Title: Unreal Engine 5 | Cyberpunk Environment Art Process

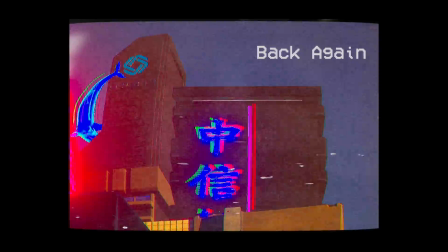(0:32)
Alright, hello everyone, and welcome back to the channel. We've got a whole new project here, this time doing some Cyberpunk style environment art in Unreal Engine 5.
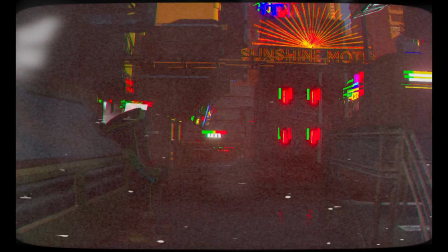(0:39)
All for your viewing pleasure and inspiration. This is going to be more of a laid back video where I just talk about the level art design process.
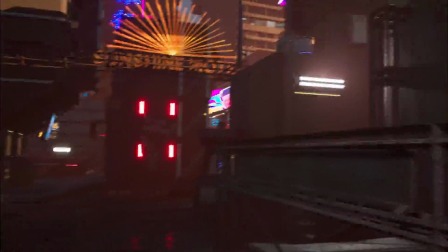(0:46)
The finished renders are going to be at the end of the video. Let's get into it.
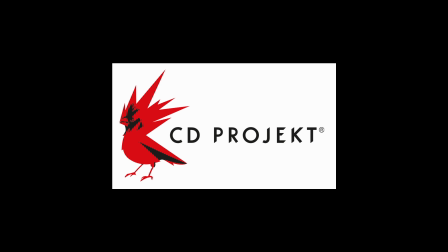(0:54)
I've been wanting to make a scene like this ever since I heard CD Projekt Red mention the fact that they're making the next Cyberpunk game in Unreal Engine 5.
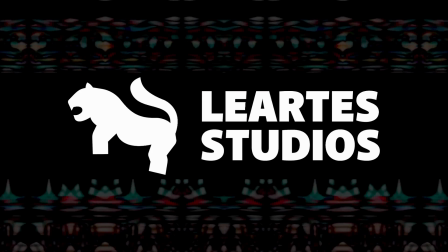(1:02)
The build was done with assets by Leartes Studios. I reached out to them to make sure I'm pronouncing that right.
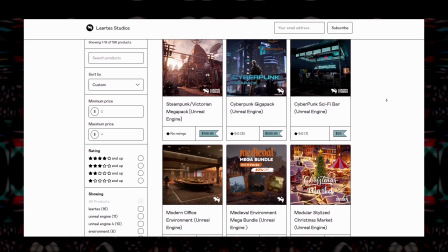(1:08)
They have a whole library of assets ready to go for Unreal Engine, and I'm pretty psyched about them.
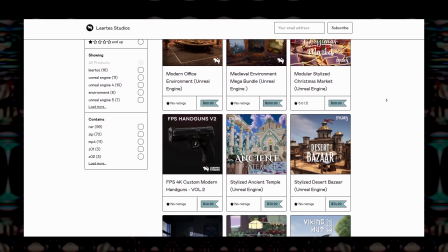(1:13)
Today I'm making use of their absolutely gigantic and appropriately named Cyberpunk Giga Pack to kitbash together a scene here.
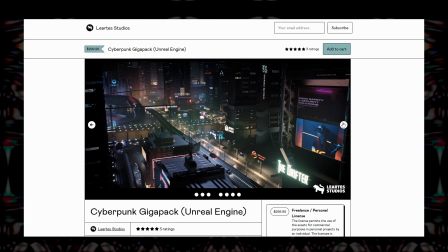(1:20)
Even more exciting is I've got a link for you guys to save 30% off of anything
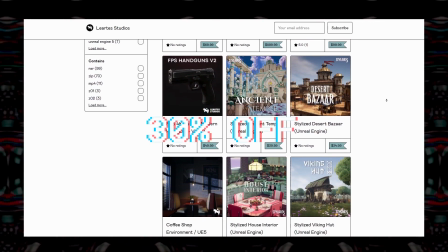(1:25)
from the Leartes Studios collection using my link in the description and code DrakeMakes30.
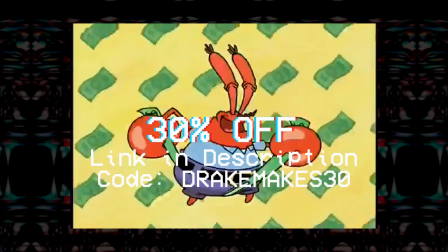(1:29)
It's a custom code and everything. How exciting is that?
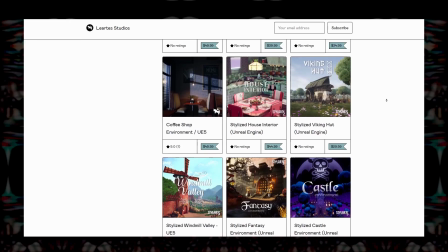(1:32)
Really happy to be able to share this deal with you guys, so if you want to pick up any asset packs, this is a great resource for that and supporting the channel. Now I'm just going to hop into the level and ramble for a little bit.
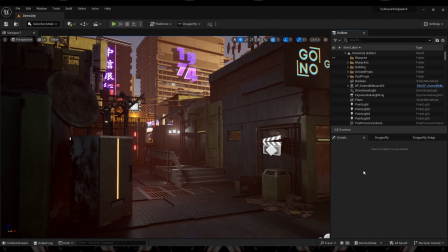(1:42)
Okay, we're going to do this video a little different because I just have a ton of footage of placing down assets into time-lapse, and it just becomes a lot. It's too much for one video.
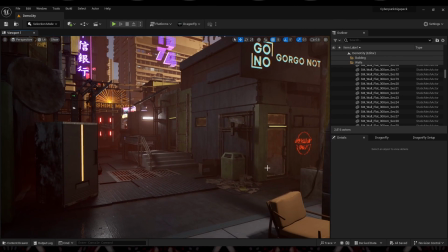(1:55)
So instead we're gonna do it a little bit different. We're just gonna have little blips of time-lapse popping up, like probably around here.
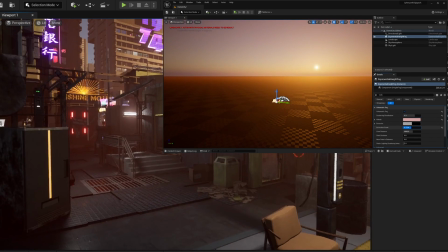(2:01)
And in the meantime, we're gonna just kind of explore this finished level and kind of talk about the thought process that went into making something like this.
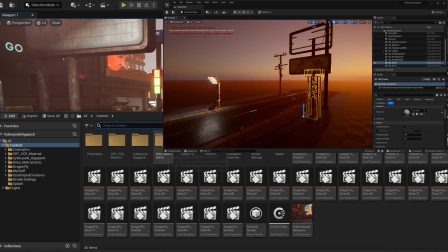(2:10)
Just for demonstration purposes, let's try and find it. This pack is so funny.
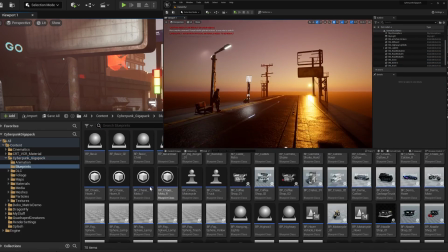(2:15)
They did not need to do this.
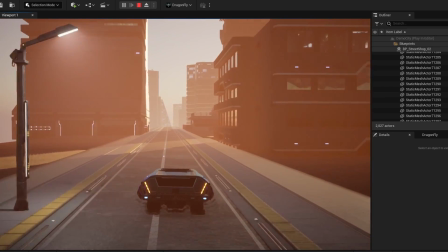(2:19)
So people get upset with me, and for good reason,
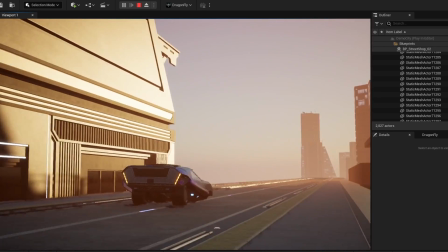(2:25)
when I call environment art level design and use that interchangeably, because this is environment art, not level design, because it's not meant to function at all.
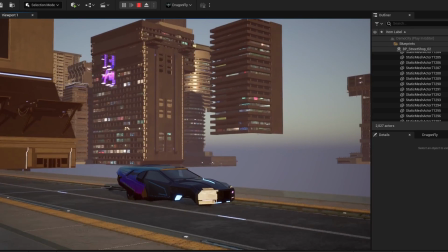(2:33)
As soon as you leave all the controlled angles, none of this works. They even made it a hover car.
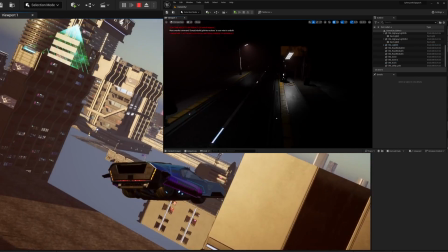(2:39)
How fun is that? But that's the idea. If you're going to actually do level design, you want to be planning things out,
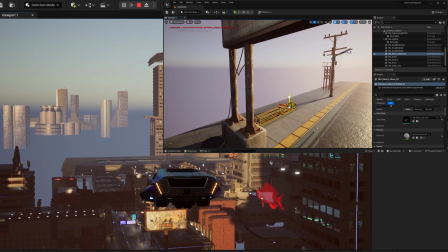(2:46)
gray boxing, sculpting out the area, thinking about the game flow, and making sure it works from every angle.
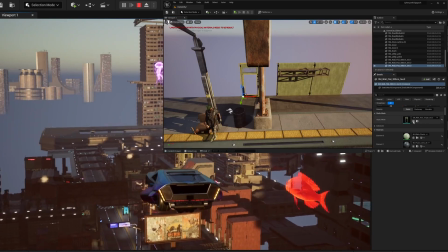(2:52)
For something like this, where you're just trying to get cinematic shots, it's about like controlled angles.
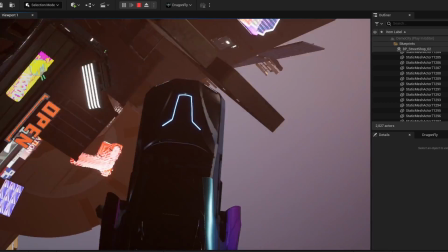(2:58)
My thought process going into this was like, one, I wanted to explore the pack itself.
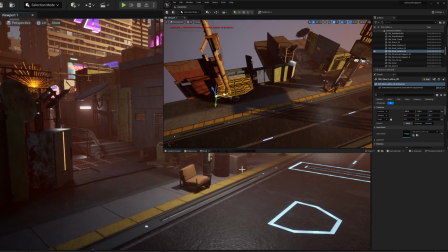(3:05)
I'd never used these assets, and so a lot of it was just sort of dragging out pieces, getting inspired by that piece, and building out a scene around it.
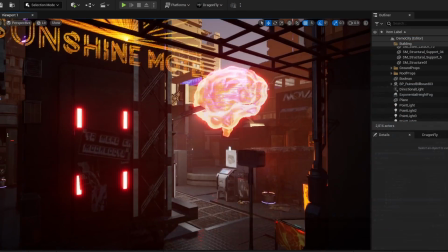(3:12)
Like, we head back in here, we've got this brain hologram,
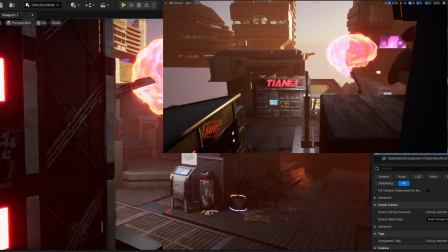(3:16)
and that's what I started with and just went all around it and built this little plaza just to sort of complement that piece.
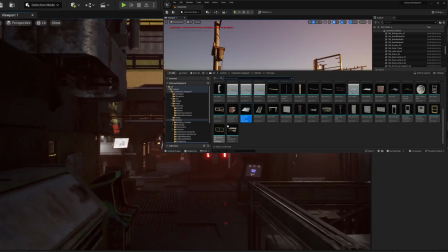(3:23)
Everything's going to come out better if you have some sort of reference or sketch or plan, but certain settings,
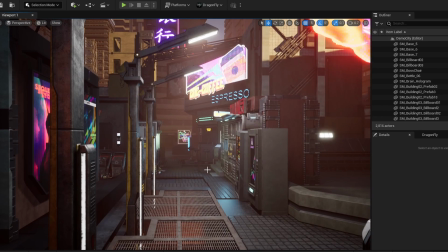(3:28)
like something like Cyberpunk or Ruins, it can almost benefit from the chaos of just riffing.
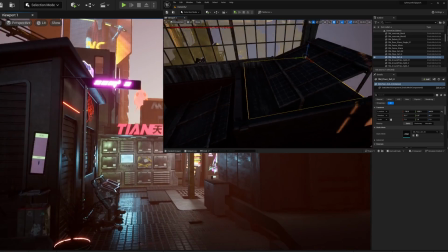(3:34)
A setting like this allows you to sort of just make it up as you go and let the assets sort of flow one to another.
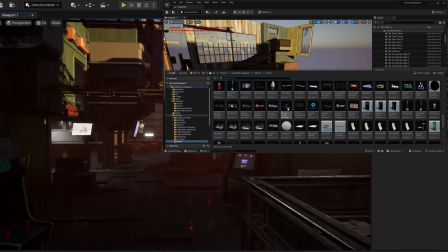(3:39)
It's so hard to talk about because it's like, trying to not talk in circles here. This is hard.
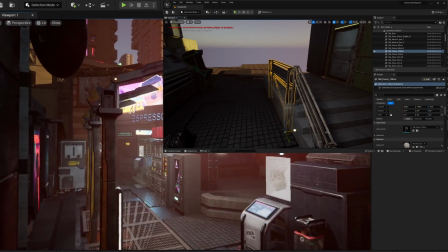(3:44)
I don't know how people commentate and do things.
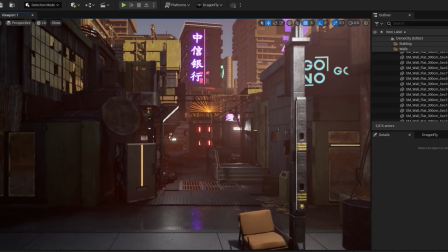(3:46)
So beyond just exploring the assets themselves, it was also about finding angles to make things feel bigger than they actually are.
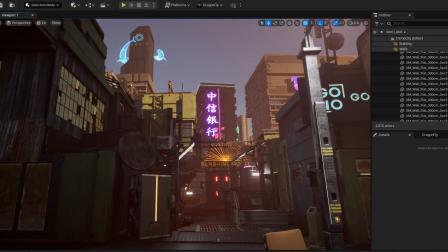(3:54)
If you're looking this way, it feels like this just keeps on going, but really it immediately feels more flat,
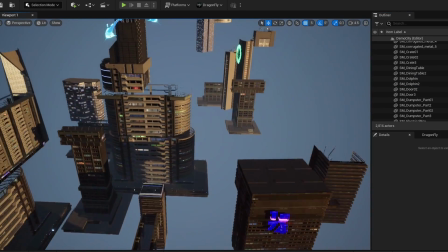(4:01)
And as we've established, all of this is just playing perspective.
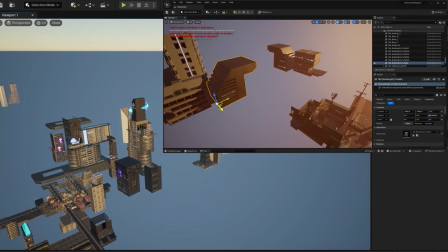(4:05)
It's like when you go to Disney and they have all that forced perspective with like small castles to make them seem like they're further away.
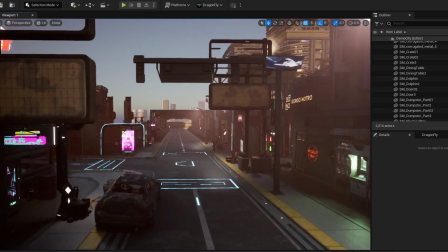(4:14)
That is all we're doing. Once I had built a little bit of street and understood like where the camera was going to be, what was going to be occluded by up close buildings,
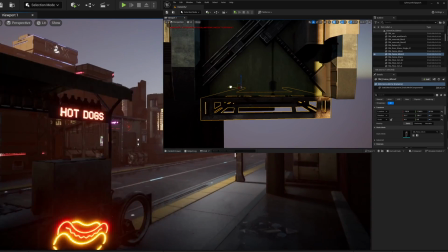(4:23)
then it was just about like staying at street level and then covering up that horizon.
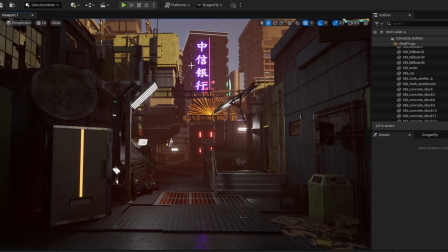(4:28)
It's like just a bunch of different compositions. You've got this composition here, which was really intentional.
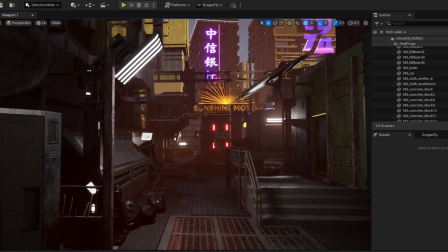(4:32)
Like I liked this shape created by the building, so I didn't want to lose that. But as you come inwards, then you've got this sort of composition here.